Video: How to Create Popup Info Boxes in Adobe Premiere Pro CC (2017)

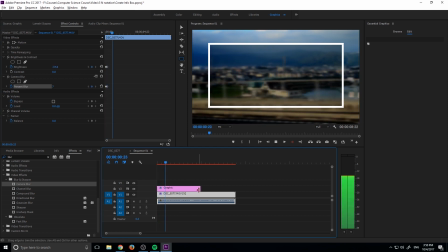And so now you see that the background suddenly becomes just that a background and now our attention is focused on this box right
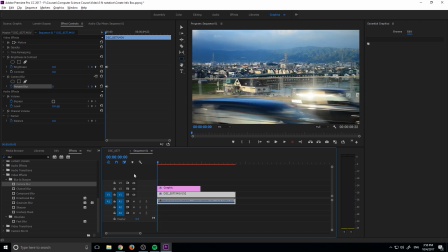here and so now what we need to do is we need to just finish this off by adding the text so let's go ahead and go and click on the
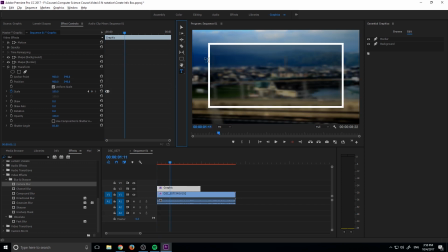graphics tab let's go to a point where it's the boxes here so we know what we're creating here let's create a text box that starts from the top left up here and let's drag it downward we need to make sure not to click on that and you'll see that it my computer is
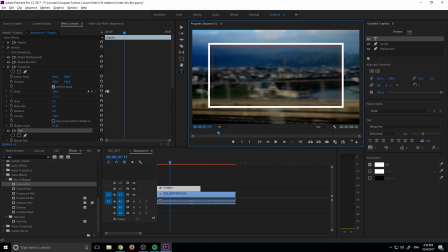actually lagging just a little bit. And that's because we have a lot of blur and stuff happening at this moment. But we'll just push through it. And then we can write anything June 15. 2029. By Adobe Masters, you know, really anything you want,
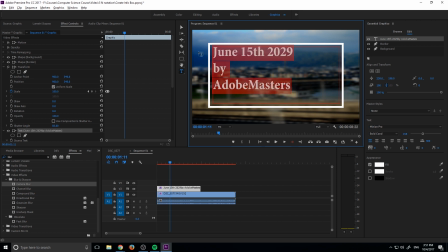you can make this an informational fact or an intro title, it just it works with anything, it's just going to be centered on your text, we're going to highlight this text right here, we're going to go over to the essential graphics panel, make sure it's selected. I'm want to go down here we're going to center this text to make it look all nice I'm going with minion Pro and bold condensed here
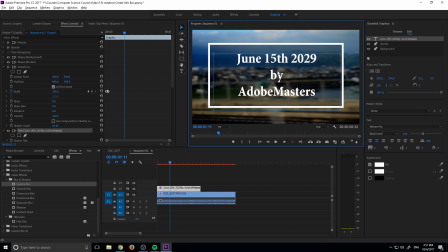and I'm just going to adjust it into the center of the frame there aren't really any guides to help you with this so you kind of just
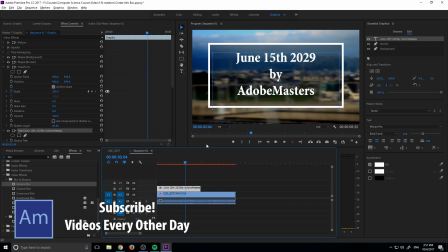have to eyeball it maybe a couple more whoops that's not the button I wanted to click maybe a couple more pixels down maybe
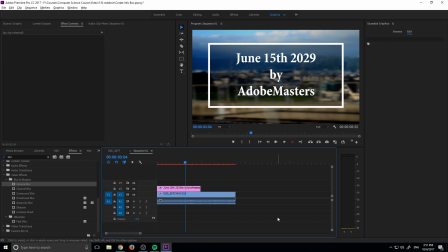one more back to the right click off of it that looks pretty good right there and let's go ahead and I think it should have a comma in it right here yeah sure and so yeah now that's looking pretty
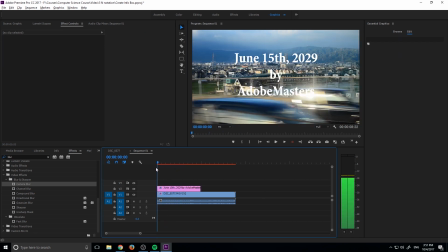good and so now what we're going to do is want to animate this and you'll notice something this is a part of this effect but it's not being animated why isn't it being scaled like the rest of the effect is and that's because over here order matters so you'll see that we have the transform tool above the text
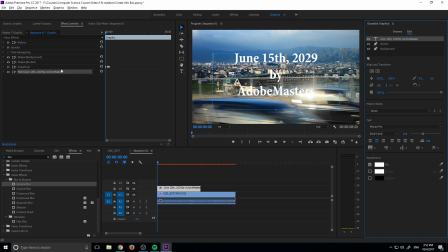the next addition within our graphics uh graphic right here is the transform is actually above it if we drop the transform below it what
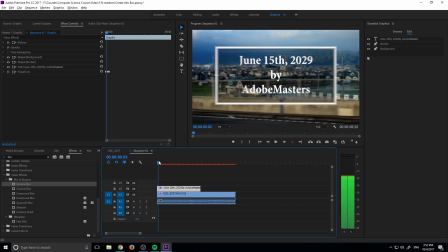what will happen is that everything will come in at the exact same time because now everything above it is being affected by
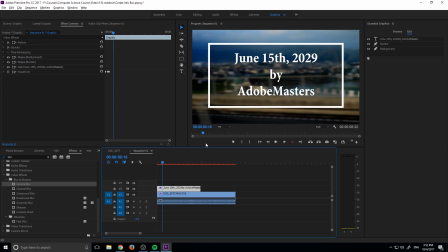the transform and if this is the way that you want to bring it in so be it it's a great sort of animation to bring the text in all together at once however if we want to animate the text separately we can take the transform we can drag and drop it up one and now the text will be independent and it will not be affected by this transform so another little sort of benefit of using the transform effect so what we're going to
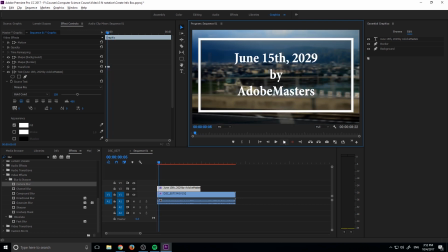do is we're going to go into a point where it is just about done so maybe right there and we're going to click on our text our graphic make sure that we are under our text right here it'll say text and then parentheses whatever the text is I'm going to go down in
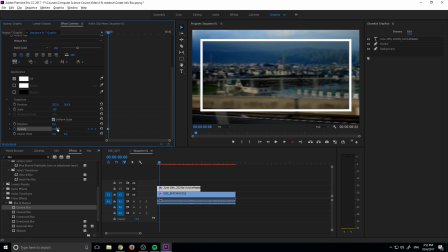to the opacity we're going to click the toggle animation we're going to start it off at zero and move maybe four frames forward and bring it up to 100 and that just gives us this clean sort of fade in appearance and then so So that is basically going to be it for the
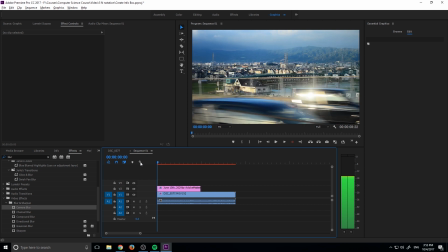effect. Now you have this sort of dialog box that comes up and it has some text that you can read.
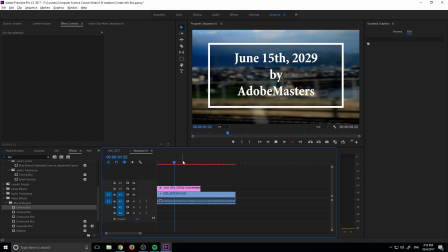The background is nice and blurred out so we are focused on the text right here and it's also darkened so again our focus is centered right here. To really end the effect what we have to do is we have to reverse everything.